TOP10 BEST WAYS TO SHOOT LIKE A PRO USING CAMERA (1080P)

Just shorter aperture ISO को कुरा बाहेक चाहिँ cinematography मा चाहिँ हाम्रो normal आइले देख्ने कुराहरु चाहिँ जहिले पनि मान्छेको लागि बोरिङ हुन्छ के. So like average height नेपालीहरुको भनेको like 5'8". So 5'8" को पर्सपेक्टिभ हामी सधैँ देखिराख्ने पर्सपेक्टिभ हो के. So it's boring हैन. So 5'8" बाट अलिकति like stance लिएर suppose 5'2" अथवा 5 अथवा 6 भनौँ न हैन. So 6 को पर्सपेक्टिभमा गरे हेर्यो भने like कहिल्यै नदेखेको पर्सपेक्टिभ देखिन्छ के. तर मेरो फेभरेट चाहिँ like हाई भन्दा चाहिँ like लो दामी हुन्छ. मलाई मन पर्ने चाहिँ लो हो. So like ग्लाइड गर्दाखेरि पनि like त्यो जाइन उल्टो गरेर the low angle ma just perfect garna सक्यो भने like your cinematography is done.
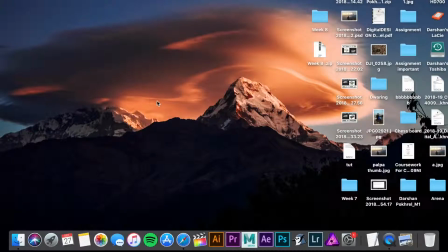5:17 So I'm here at the office, and the most common question I get asked is what editing software do I use?
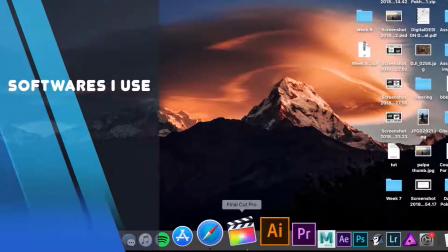5:23 And the answer to that is I use Final Cut Pro for my basic editing,
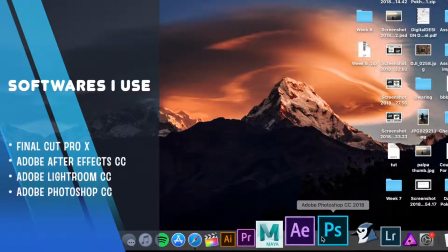5:27 Adobe After Effects for my visual effects, and Photoshop and Lightroom for my photos.
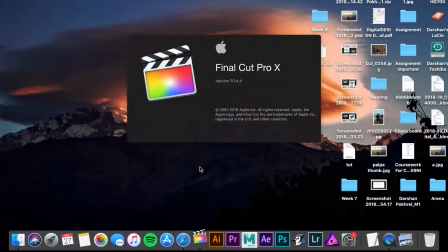5:32 And you're probably wondering why I use Final Cut Pro over Premiere. Since Final Cut Pro is an Apple developed software, it just runs extremely smooth on my Mac.
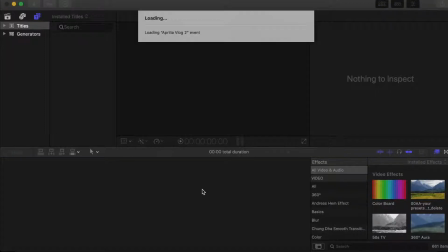5:41 And if you're wondering what laptop I use the MacBook Pro mid 2015 with the Retina display. Don't get me wrong, I still use Premiere Pro every now and then, but I just prefer the interface of Final Cut Pro.
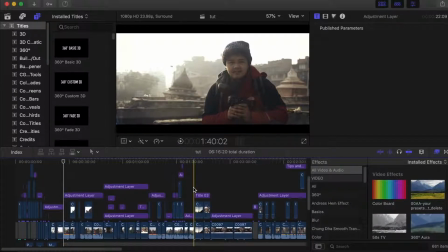5:53 It just looks extremely user friendly. But from my experience and what I've learned is pretty much every single editing software kind of functions the same.
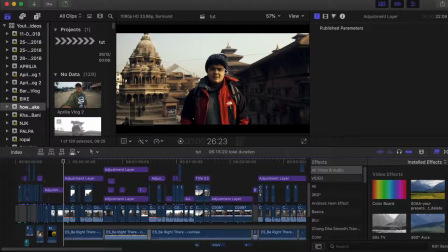6:01 And I've pretty much given so much time when learning Final Cut, I don't want to go and switch into another editing software right now.
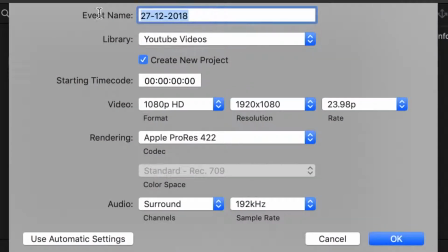6:08 Okay, so let's make a new event, and just for the sake of this video I'm going to call it Cinematic Tutorial. And the settings are 1080p. Yep, everything is good, and hit OK.
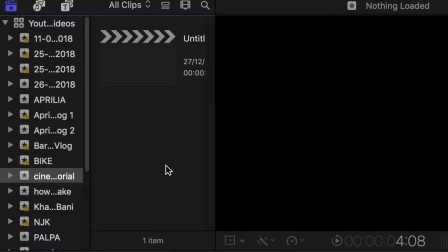6:22 So let's import some footage. So go to import media.
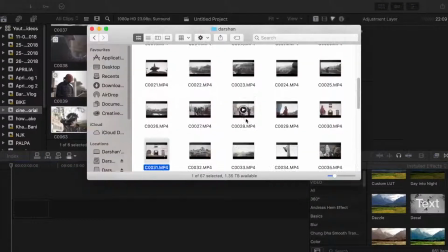6:26 So I'm going to select a couple of clips I got from my recent photo walk around Kathmandu, and yeah, we're just gonna take it from there.
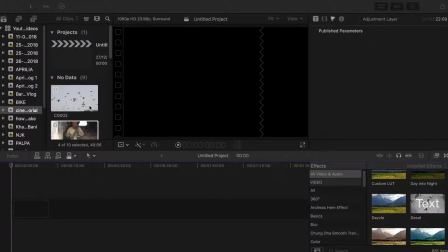6:33 So I've selected all the clips I possibly need. Now I'm gonna put them in a timeline where I'm gonna show you guys how I make them look cinematic.
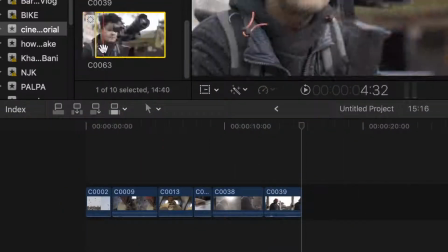6:42 So I'm not gonna really talk about how you can create a sequence. I'm strictly gonna focus on how to make your footage look cinematic.
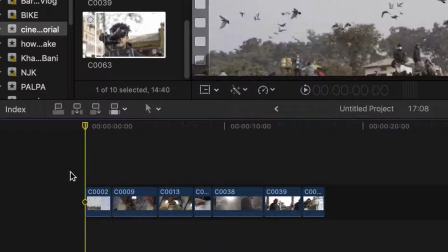6:49 And don't worry, because I still have a couple of more tutorials coming out soon about how you can create a sequence and visually tell story.
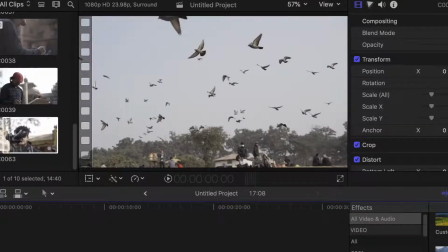6:57 So I have all the footage imported into the timeline, and the first thing is first,
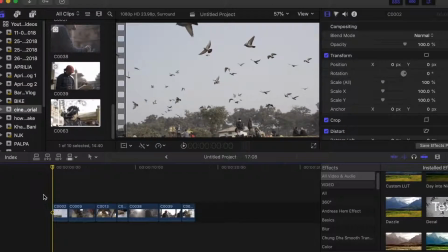7:02 you wanna find the right music, and this is probably the most trickiest part for me as a filmmaker, and I'm sure pretty much all the other filmmakers can relate to that.
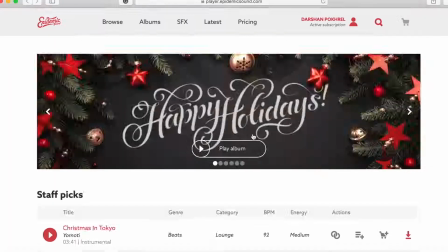7:10 And I personally use Epidemic Sound for all my music, and let me tell you guys, it has made my life so much easier.
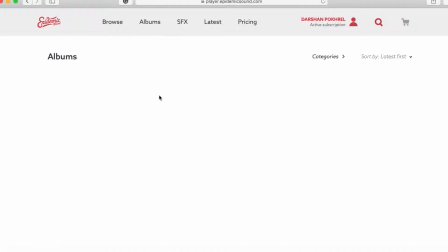7:17 I don't have to search all over the internet for right music, right sound effects.
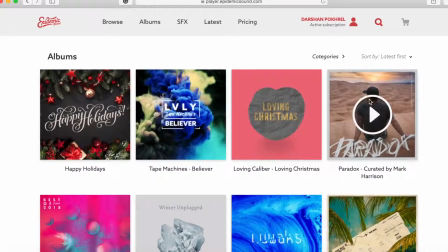7:21 It's all in there, all in that website, and if you can afford it, please do get it, and you're not going to have any issues with copyright if you use music from there.
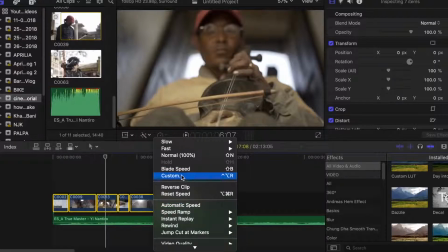7:30 So what I'm gonna do now is pretty much change the speed to around 30%.
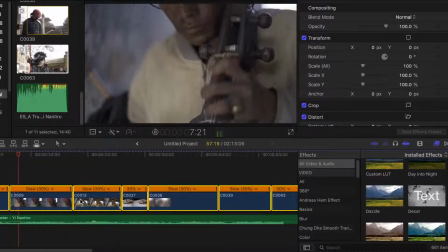7:35 It's playing at such a smooth pace, and it's really making the most out of those 120 frames that you shot originally.
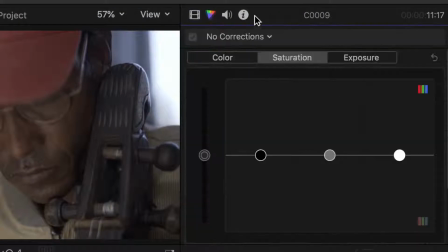7:42 So first things first, I'm gonna apply some color correction before I start grading this footage.
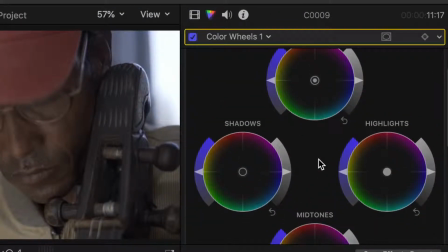7:47 And I wanna kind of create a warm, friendly type of look in my video,
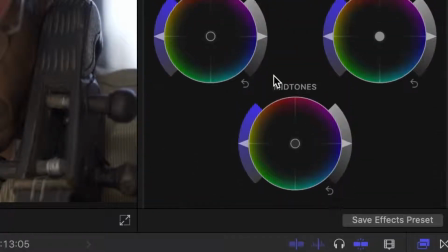7:51 and how I can achieve that is by increasing the temperature and by increasing the saturation of midtone slightly and shifting the color to slight oranges,
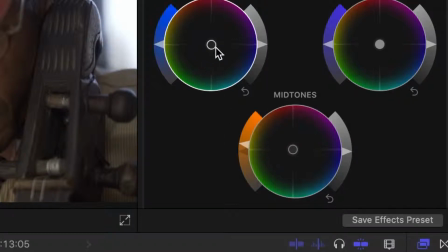8:00 bringing the shadows to kind of blue. This is gonna really lift up those skin tones.
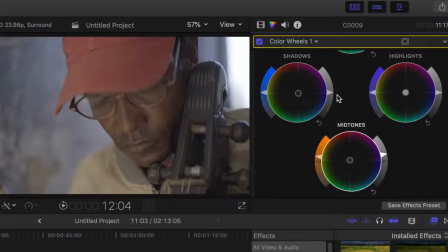8:05 So normally what I like to do is kind of lift the midtone slightly, so you want to give it a slight crush to the shadows just to bring up those contrasts. That looks pretty good, and let's see before and after.
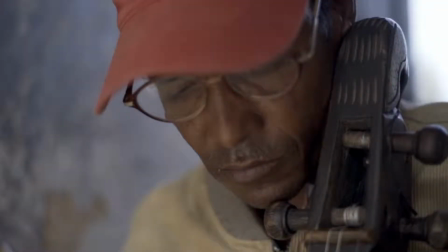8:16 As you can see, we've kind of created this warm tone in his face, and that's gonna look really nice when you color grade the footage.
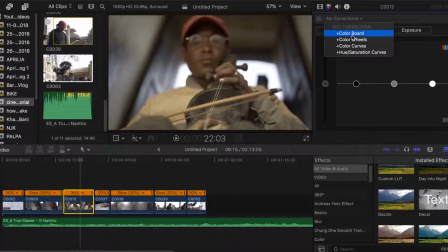8:23 So for this particular shot, I want a pretty similar look. I'm gonna open up the color panel again and bring up the temperature slightly. You don't want to do it too much because it's gonna look too yellowish.